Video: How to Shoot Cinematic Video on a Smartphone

Okay guys we have taken quite a few different shots we've got some close-ups we've got some wides we've got some mids the last thing I want to do is kind of get a shot of the girls leaving the forest and kind of put an end to our story so they've come into the forest they've looked around now we just need some closing shots to kind of show them leaving the forest and kind of ending this story so that's what we're gonna do next they're on the bridge behind me here and we're just gonna get some shots of them on the bridge and then leaving the forest and that's all we're gonna do and then we'll head back to the studio and edit okay so we'll get those shots now I
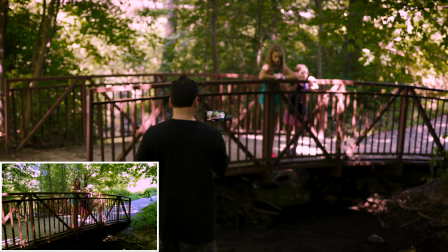258s
wanted to some shots of this bridge before we left and with the water flowing underneath it still ties into the story I'm trying to tell.
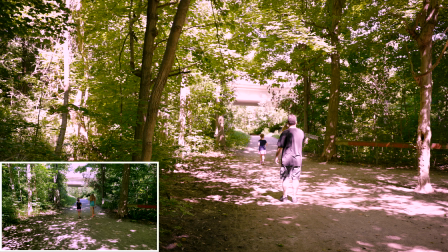265s
As nice as it is to have movement in the video, it's also nice to throw in some static shots to mix things up a bit. Here I'm just trying different shots around the bridge. It's always better to have too much footage than not enough. And another shot, this time on the bridge.
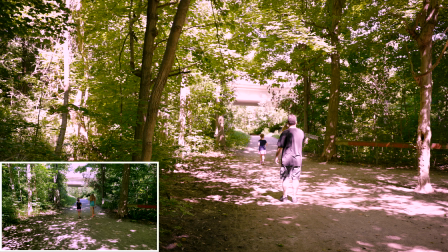284s
Alright guys, I think we've got pretty much everything we need from inside the forest. The last thing we're going to do is just get our closing shots and it's literally of the girls leaving the forest to kind of tie up the end of our story. So we came in, we saw now we're leaving. So we're just going to get some shots of that and then we're going to head back to the studio and do some editing on the video.
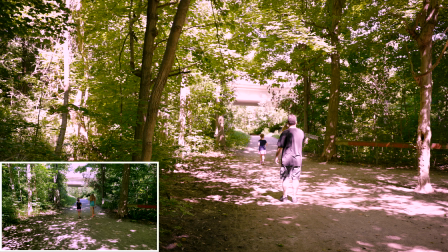302s
So we're going to grab our shots and we'll see you back at the studio. Okay. This is a shot of them going down the same hill that we opened the video with of them coming up. And this will be our closing shot of them actually leaving the forest.
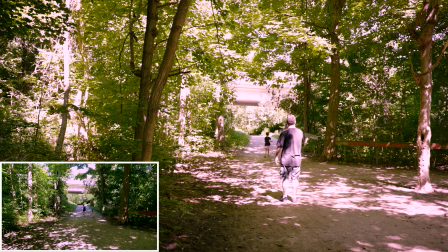Hey guys, we're back at the studio now and I just wanted to mention a couple of things that I didn't mention while we were in the forest. The first thing is that I was using the Samsung Galaxy S9 Plus smartphone which is over three years old now and I was also using the native Samsung camera app on auto the whole time. I would normally put the camera in manual or pro mode and set all the settings but wanted to show that it can be done on auto yet it's not ideal when you're trying to make it look cinematic. I was also using the DJI Osmo Mobile 2 phone gimbal which is also three and a half years old and I will leave a link in the description for the latest DJI mobile gimbal which I'm sure has many more features than my old one but it did do the trick and like I said you can find it used for around $50 now. Okay now let's edit the video.
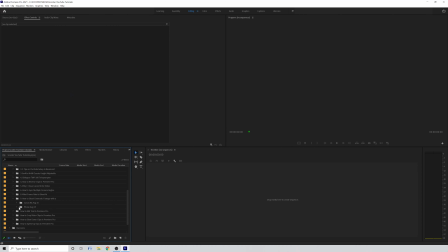369s
The first thing that I'm going to do is slow down my 60 frames per second footage to 24 frames per second. To do this select all the clips that you want to use in the project panel, right-click on one of the clips and go up to modify and click interpret footage.
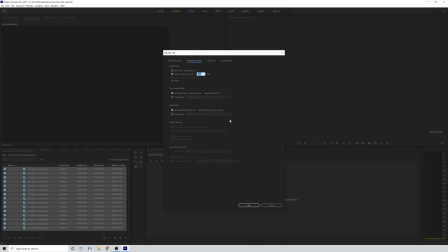383s
Select Assume this frame rate and lower the frame rate to 24 which is actually 23.976. So type in 23.976 and click OK. It will slow my 60 frames per second clips down to 40%. If you shot your video at 120 frames per second it will slow down to 20% and if you shot your video at 240 frames per second it will slow down to 10%. And remember the slower it is the smoother all of the camera moves will look.
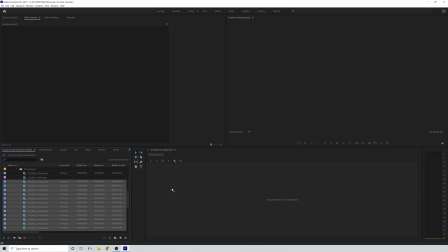409s
Now that all my footage has been slowed down, I drag all the clips onto the timeline and go through and pick out what I think are the best shots to use.
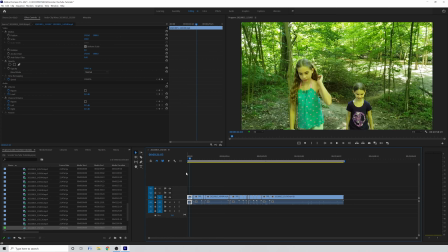415s
I'm also going to trim and cut all of the clips until I'm happy with the overall edit.
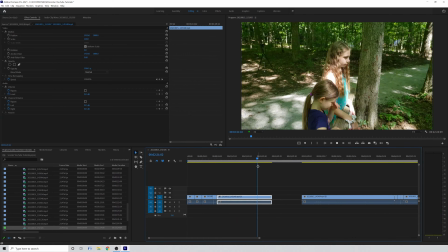420s
I'm just going to fast forward this part to speed up the video a little bit as this video is more about the shooting aspect and not editing,
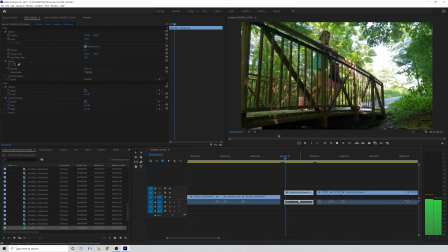426s
but if you are interested in a more detailed look at how I edited the video, let me know in the comments below and I can make a video on that as well.
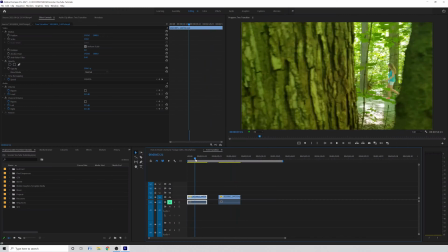433s
The one thing I do want to show you is the tree transition that we shot in camera. The The clip on the left is actually the second shot we took and once the tree covers the frame we just make
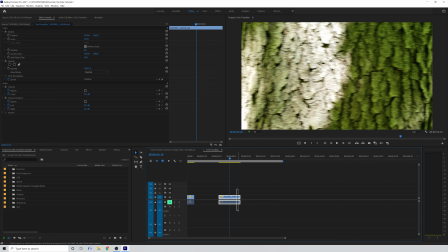441s
a hard cut and then find the right spot when the first clip fills the frame and cut it there.
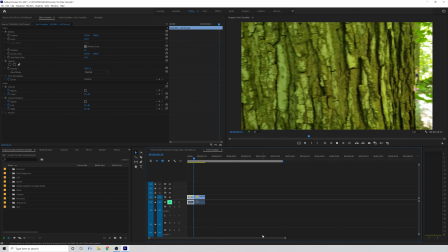446s
And here's what the transition looks like. It probably would have looked a little bit better if the second tree didn't have the sun shining on it but you get the point.
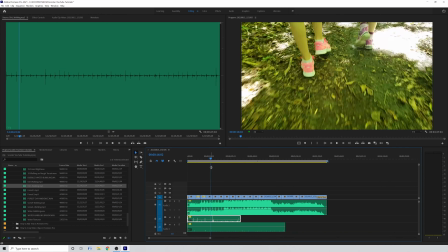454s
Now I'm going to add in some cinematic music as well as adding in a little sound design to spice up the video.
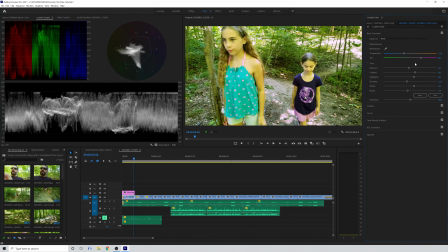460s
I will color grade the footage because everything was so green in the forest we need to eliminate the overall green tinge
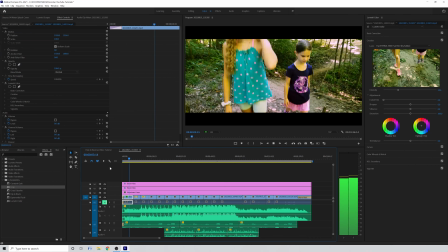465s
to everything and add some black bars at the top and bottom and here's what the final video looks like.